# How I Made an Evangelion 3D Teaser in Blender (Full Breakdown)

Hey there, my name is Mikita, and today I would like to break down the project I recently uploaded on YouTube. It's called The End of Evangelion. To be honest, I didn't expect any attention for this video, because it was just a part of my portfolio project, but I received a lot of positive comments, and I think it would be a great idea to show you some behind the scenes.
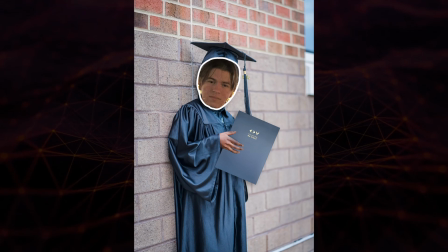It was my graduation project at university. Yep, I literally have Evangelion on the title of my work.
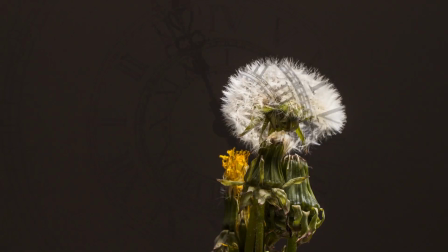Overall, this project took around 6 months to complete, but the actual work took about 4 to 6 weeks of intensive production.
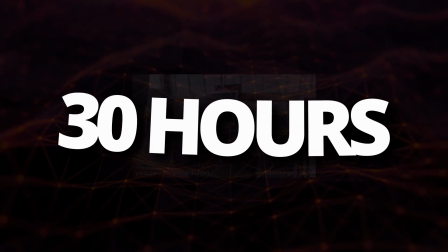Just the final rendering took roughly 30 hours, not counting the scenes that didn't appear in the final cut.
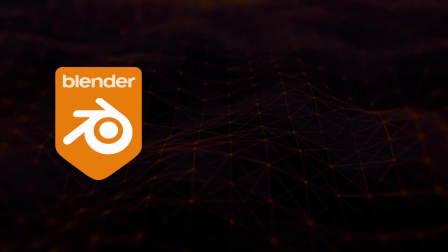I made the full project using only Blender, Adobe After Effects for post-processing, and FL Studio for sound design.
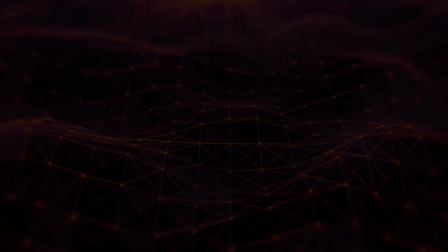So let's take a closer look.
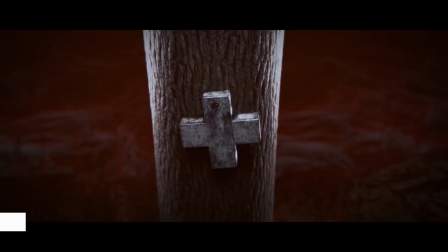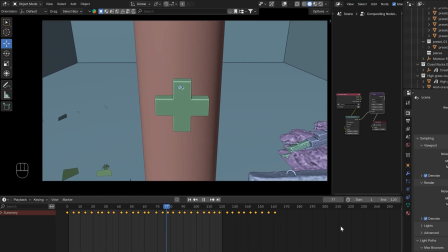The opening scene is actually pretty simple. It's just a cylinder with a wood texture, some grass assets and the water.
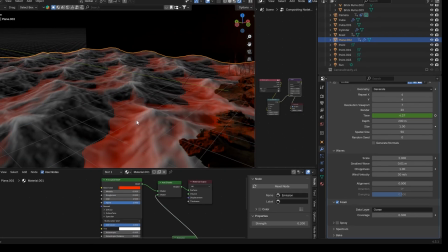The water you see in the background was made using the ocean modifier. Most of the mood in this shot comes from the lighting and volumetrics.
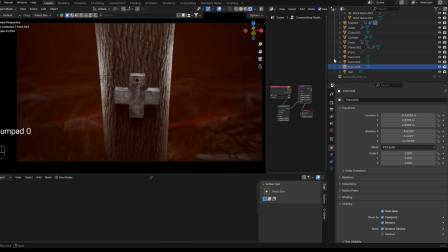The full scene sits inside a red tinted volumetric cube, and the main object is lit using a few control lights and one main light to shape the look.
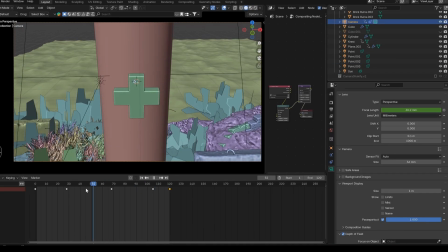There is also a subtle dualism on the camera. It moves forward while the focal length slowly decreases.
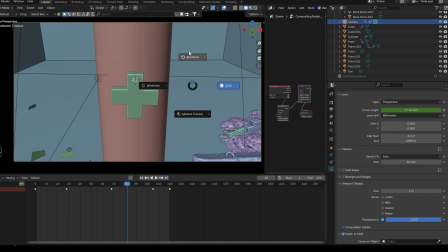For the camera shake here and all other shots, I used a free add-on called Shakeify.
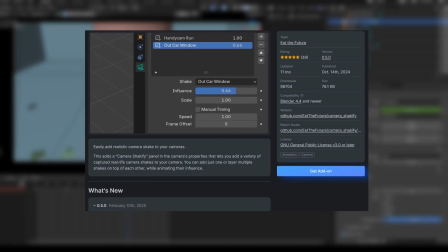And to give the wood more depth and detail, I used displacement maps with subdivision surface modifier.
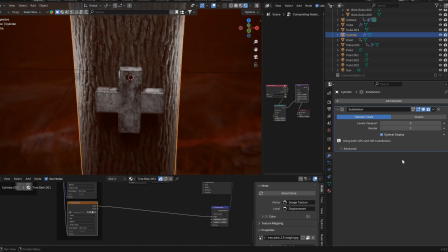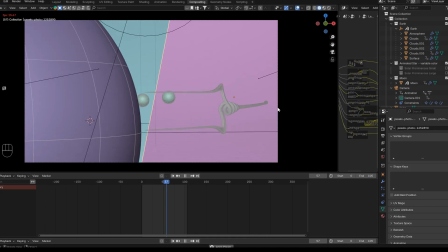The camera movement in this scene is also done using Shakeify. When the spear flies toward the camera, the influence of the shaky effect increases.
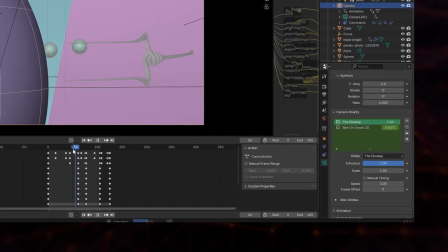This helps to show the weight and scale of the object. To make the spear movement more dramatic and exaggerated, I use a deform modifier.
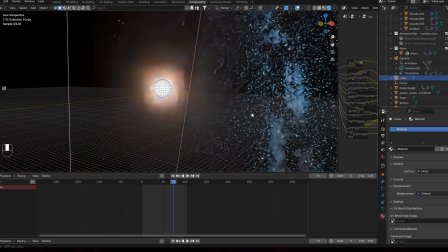The background simply is made from two spaced images, one placed far away and one a bit closer, with an alpha mask.
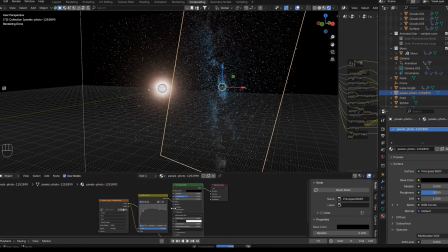This creates a light parallax effect. The whole scene is placed inside the same volumetric we've already seen.
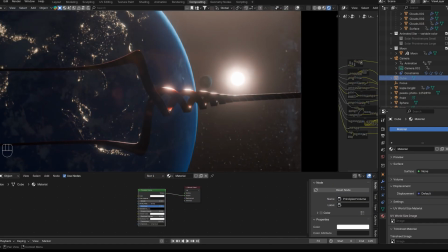You will notice it shows up in every scene. I would call it the glue of this scene.
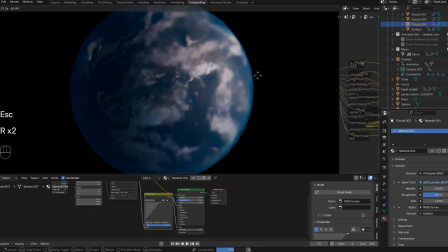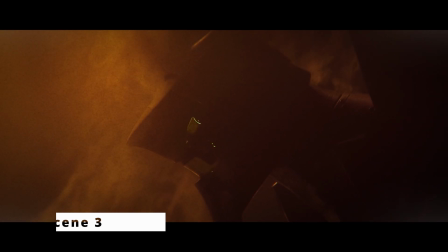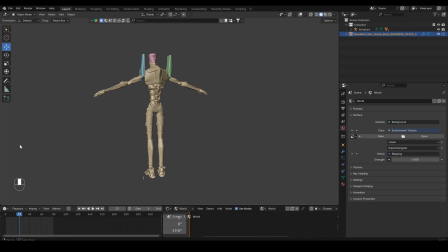In the next scene, 02 unit appears for the first time. I worked on this model for about a month.
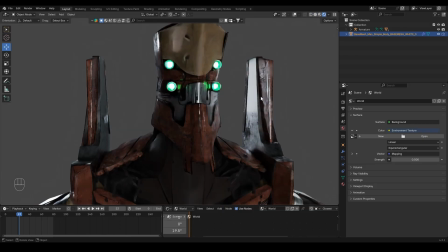Not full 8 hour workdays or anything like that, but still it took a decent amount of time.
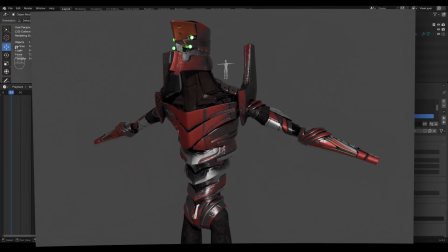The hardest part was finding the right balance in shapes and materials, so it wouldn't look too cartoony, but also not too heavy or overdone.
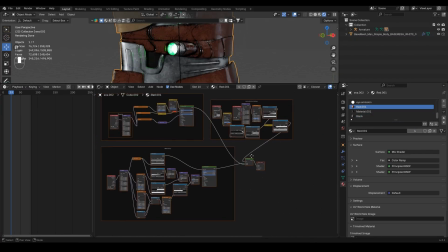I made the materials pretty worn and uneven on purpose.
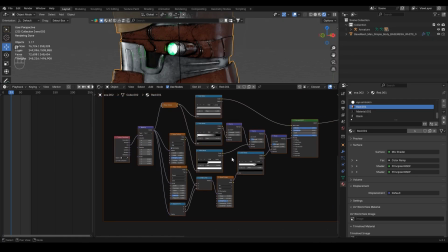Whenever I tried to make them clean and uniform, the unit started to look like a plastic toy. To avoid that, I mixed materials together.
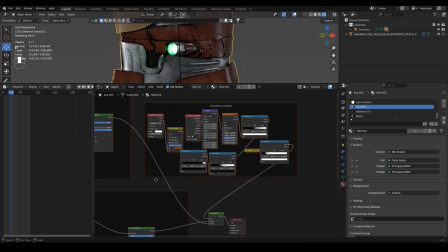A colored metal material for the painted parts and a white one for the scratched areas.
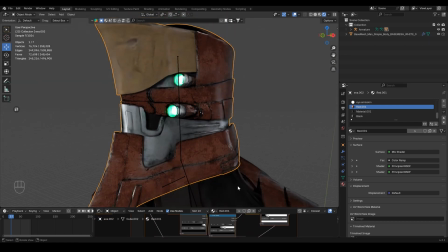The scratch was generated automatically using an ambient occlusion mask combined with a nice texture.
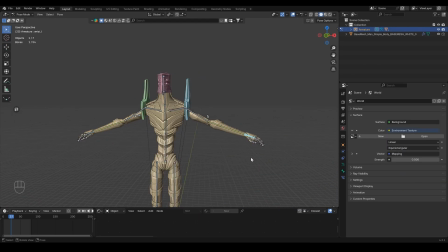Overall, I'm really happy with how the model looks, even though I didn't have much time left for rigging. The rig is very simple, just a basic IK rig. No constraints for the mechanical parts.
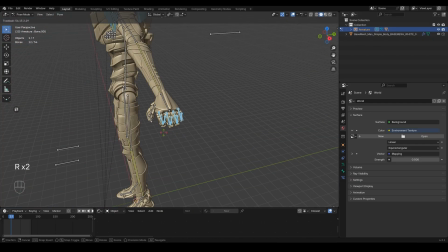And it's not really suitable for dynamic animation, but for static poses it worked perfectly.
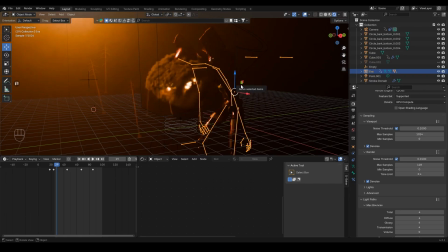This scene is contain unit model, few burning trees, some lights and smoke simulation.
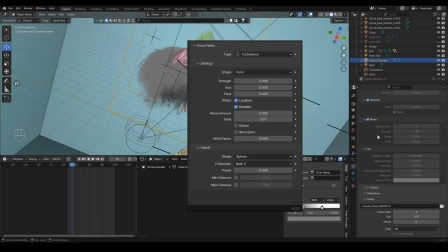The smoke simulation was made from scratch. Now you can see settings on the screen, but I want to create another short video guide about creating the smoke and fire on Blender soon.
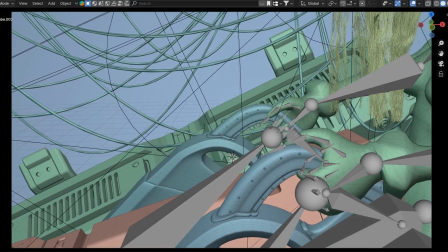The second part with Asuka may look complex, but in fact from a different view it looks like that.
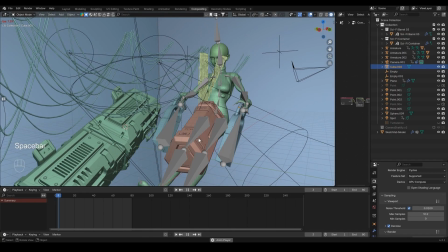Hair was simulated in that place to suit the shot. The model of Asuka I took from Sketchfab and played with materials to achieve more realistic looks.
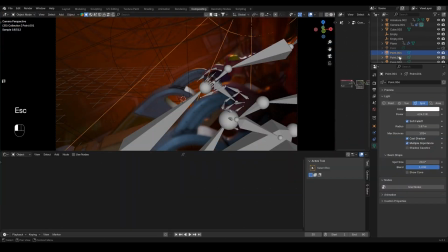Wires on the background was simulated with close simulation. Handles I've modeled by myself, but other less expressive elements just took from Blender Kit.
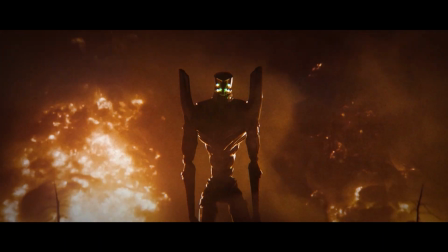This scene I considered as the best one, but do you know how many hours the rendering took?
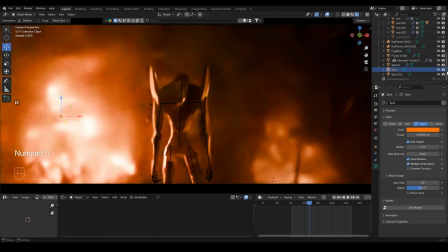12.